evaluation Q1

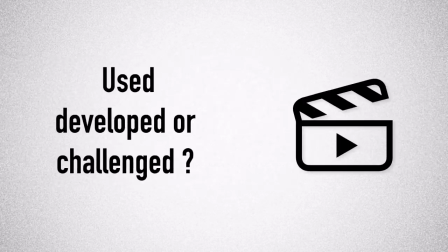My media product is the first 5 minutes of a prison documentary. From looking at real media products I researched, I definitely used the forms and conventions, and here is why.
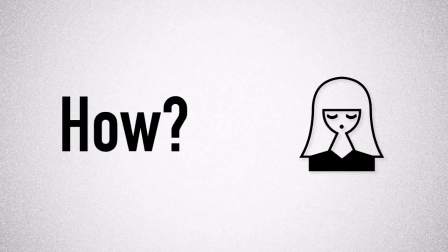I was creating my documentary for the BBC Three. A huge convention of these documentaries is the use of a young presenter. The presenter usually has a thirst for the subject, such as Stacey Dooley and Reggie Yates, who appeal to the 16 to 34 audience.
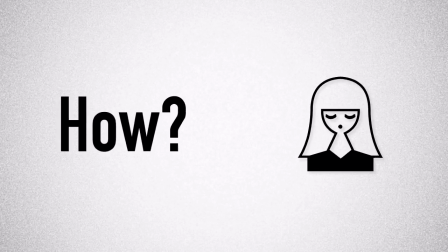They also use lots of observational shots of the presenters in the opening scenes. This helps shows their reaction and their views on the particular subject.
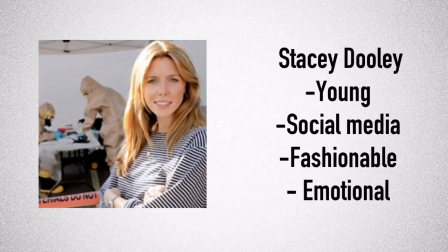Stacey Dooley is a perfect example of the BBC Three's documentary presenters. She's young, high on social media, fashionable, and gets very emotional in lots of different subjects. She reaches out to the viewers with her opinions and the way she approaches different topics.
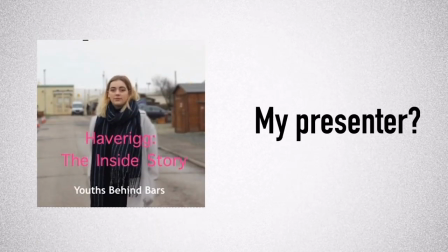I chose to use Caitlin as my presenter. Caitlin's 18 years old and a very intelligent individual. She shares opinions on a range of different things. I knew that Caitlin would be able to talk to Glenn about the subject passionately, and it would come across really effective to the viewers.
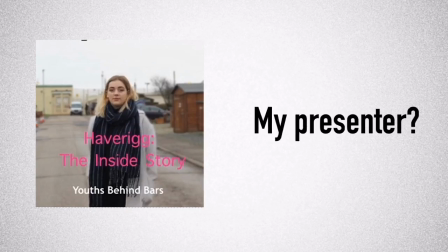The BBC Three do this to pull on the viewers' heartstrings and to get their opinions going.
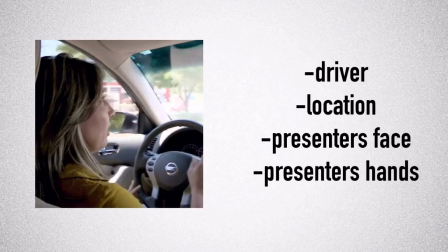Documentaries use observational shots of the driver, the location, close-up of the presenter's face, hands, anything they're holding or any expressions they have, as it gives the viewer a rounded idea of what they're thinking and what's to come.
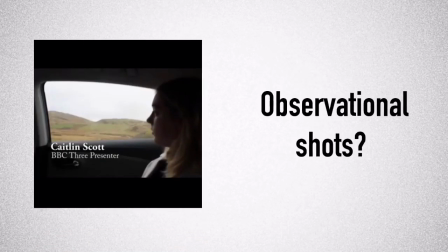I used observational shots in my documentary to create a scene for the viewer. I got shots of Caitlin looking out the window and of the driver driving down the road. These all create a certain mise-en-scène for the viewer, which then helps me to structure the rest of the documentary.
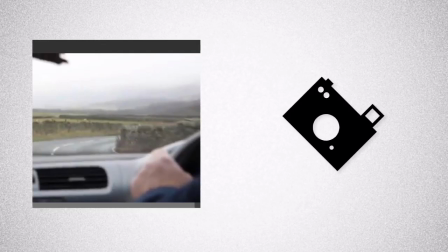The observational shots also allow time for the documentary presenter to discuss her views, talk about where they're going, and talk about who they're going to meet along the journey, and whether she's looking forward to it or whether she's quite nervous. And this makes the audience feel like they're really part of the documentary.
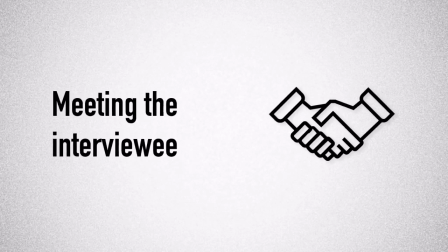Lots of documentaries stage the meeting of the interviewer and the interviewee. This is something I really needed to do. Without this, the viewer could become lost and confused as to whether they know each other or whether they've just met for the first time.
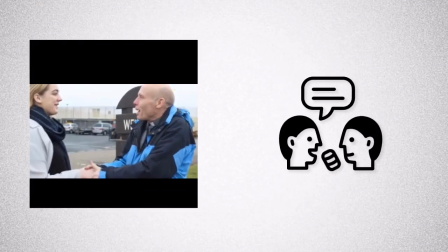The shot here is of Caitlin and Glenn meeting. I asked Caitlin and Glenn to stage this, as it allows the viewer to get a better understanding and it creates a bit more of a storyline for them.
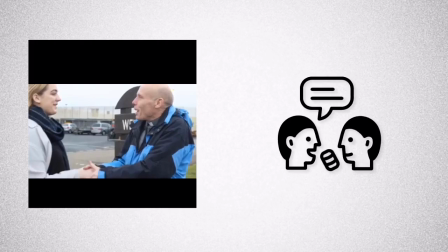If Glenn and Caitlin were simply to talk, meet and start the interview, the viewer would be lost as to what their relationship is like.
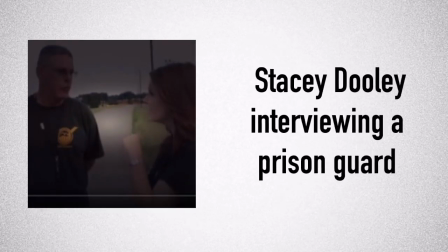A common convention of a prison documentary interview is obviously faking the meeting, but also having a set-up background. Obviously the people wouldn't meet for the first time right outside the prison gates, or like this photo, right on the prison grounds.
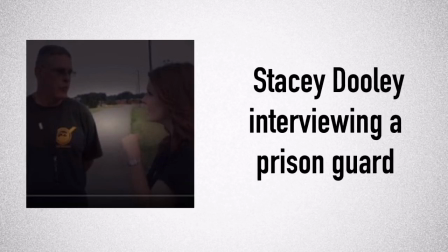They would meet outside, so this is staged to create a more of a story effect for the viewer.
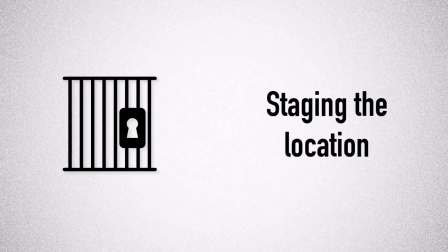By staging the location and the interview meeting, it makes it less confusing for the viewer. It gives the presenter and the interviewee an opportunity to introduce themselves, so the viewer is less confused and it allows the documentary to flow on to the next stage.
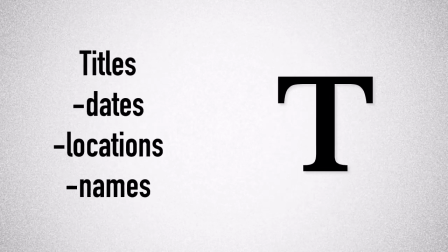A convention of documentaries is always listing the dates, locations and names with a piece of text to the bottom left of the screen.
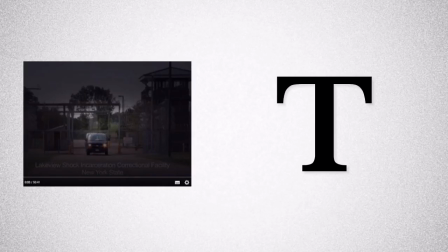Having the text at the bottom of the screen, like the photo on the left, makes it easier for the documentary presenter, rather than her discussing where the prison is, what they do, continuously and mentioning it more than once. Inserting the text below makes it a lot easier for the viewer to look back at and read.
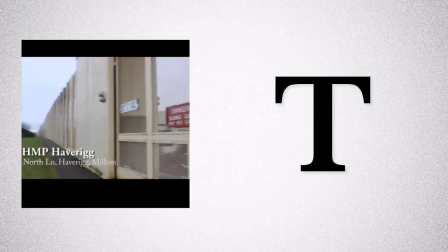As you can see, I have put my title in the bottom left corner of the screen.